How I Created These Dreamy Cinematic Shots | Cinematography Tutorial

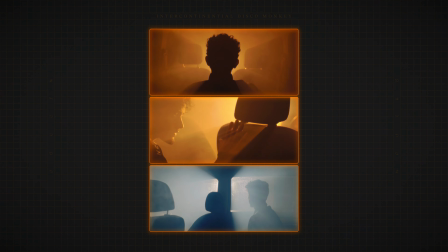(0:00)
Hello everyone, I just wanted to give a quick cinematography walkthrough of some of my favorite shots that are present in the video that I posted a couple of weeks ago.
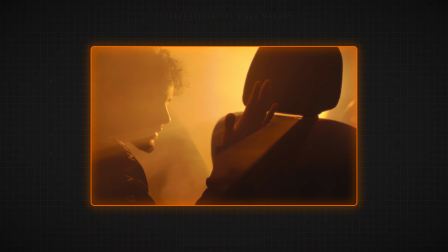(0:08)
As you can see in the shots that I'm showing on screen now, a few things are present. The most important one for me was the light rays.
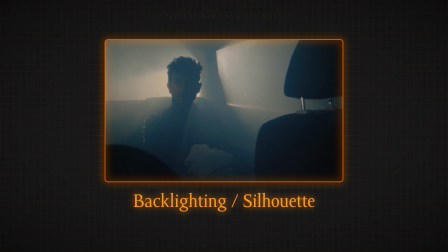(0:15)
When it comes to lighting techniques, I used backlighting slash silhouette lighting and sometimes low-key lighting. I wanted almost like a Blade Runner, cyberpunk kind of ethereal feel. I really really like Blade Runner 1982 especially. Here are some shots from Blade Runner 1982 that really inspired me.
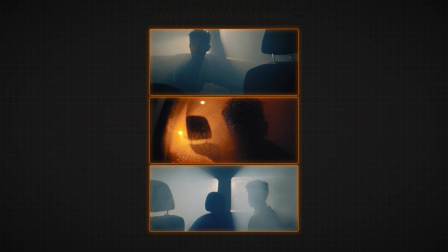(0:33)
Of course as you can see the end result I didn't fully follow that technique but overall I used this to guide my aesthetic and then I just made it even more ethereal. One of the main reasons why I love this look in particular is because it's almost like a cheat code into creating your own little world because you're kind of hiding detail more than showing it and you're kind of insinuating something. You're insinuating something more than what you can actually do yourself so a few things I learned when it comes to light rays is you need a hard light for that defined light ray look if you have diffused lighting such as the the soft box that you can see reflected in my glasses it
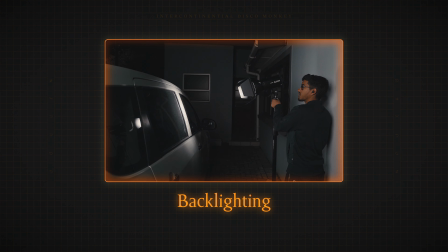(1:11)
kind of diffuses the light too much and you don't really get any light rays another thing is a backlighting should be your primary light because that would make the
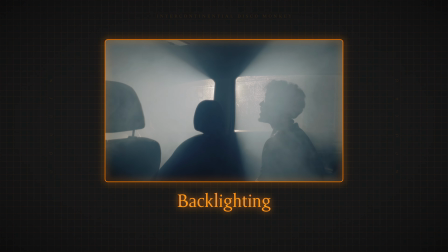(1:19)
light is even more pronounced and add also to that contrasty dramatic film noir look if you kind of have even high key lighting it erases that dramatic look like contrasty look as you can see in the shot that I'm showcasing now there's only one light and I'm kind of left
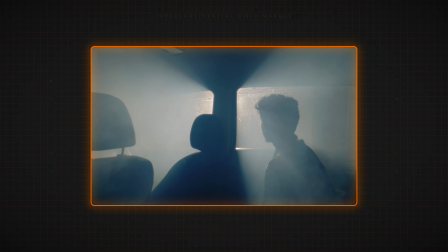(1:33)
in shadow and that is definitely the look I was going for also I placed the light in a way where it was in between the two doors and that kind of added a blockage to the light which is another thing you need to block your light and add obstacles in front of your light because that helps shape your light as you can see here. So I added it in between the doors instead of directly in the window where I was so that it kind of blocks the light in the middle and adds that nice split of light as you can see here.
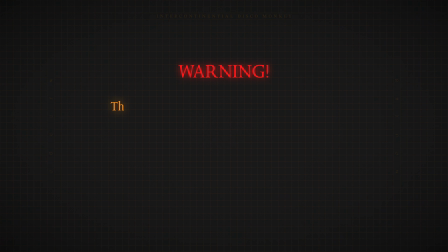(2:00)
Here's one of the main imperative things you need is a smoke machine. Warning the following is a smoke machine being used by a complete idiot. Please do not hold the smoke machine with your bare hands like I did. Thank you.
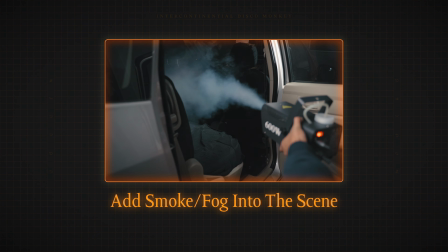(2:12)
I use the cheap 600 watt brandless nameless smoke machine from take lot as you can see here and some cheap fluid I'll put that up on screen as well I filled the car up with smoke and then I did my best to spread it so it can have a more even effect then
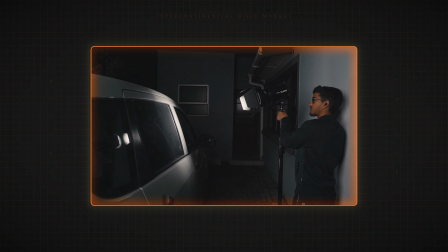(2:26)
as I said before I positioned my Godox SL60 watt but high angle down and that was the only primary source of light then I positioned myself within the square frame of the window kind of a frame within a frame to guide the viewer's eye and then yeah that was the overall look as you can see it created this beautiful light ray effect another thing I learned if you want defined light rays directly from the light instead of having to block it
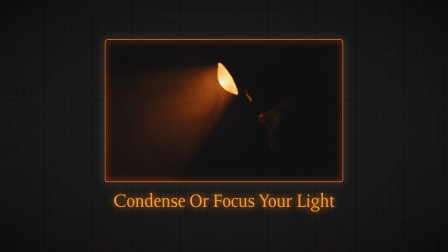(2:47)
your light needs to be very magnified or very condensed and what I did was I just bought a cheap sun lamp or sunlight I
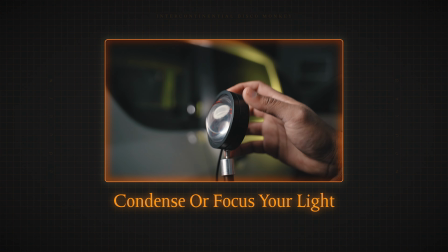(2:55)
forgot what it's called this thing here as you can see and that has like a magnifying glass attached to it to kind of condense the light into a circle so after
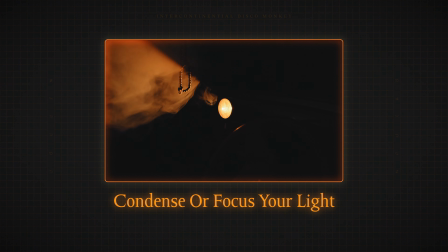(3:01)
using my smoke machine in the car and bringing in that light that was actually the only light source in the warmer scenes as you can see here since it's very condensed because of the magnifying section on the sunlight or the sun lamp you can see it immediately has this clean beautiful powerful light ray effect which added to that ethereal kind of look that i was going for another it seems like i'm putting a lot of emphasis on teaching you guys or telling you or informing you how to create light rays but it is a very huge aspect of the entire aesthetic that i had present in that video another thing also that helps is positioning lights at an angle you could angle it like in this shot as
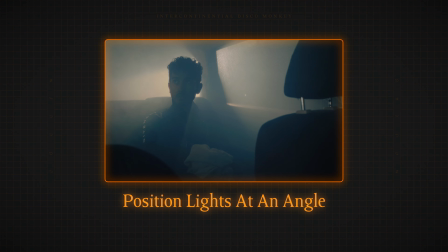(3:38)
you can see i had to angle it to kind of get that slight light ray effect that i wanted to go for another good piece of gear that could use are barn doors. I didn't have that at the time but as you can see now on this light here this Godox there are barn doors present.
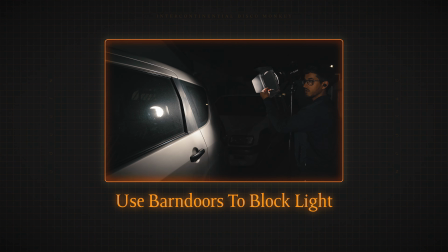(3:52)
I bought them after the fact because I realized that I really needed them. Possibly my favorite shot of the whole video which is of my head center frame as I stare directly at the sunset lamp which is the primary source as I mentioned before for all the warm scenes.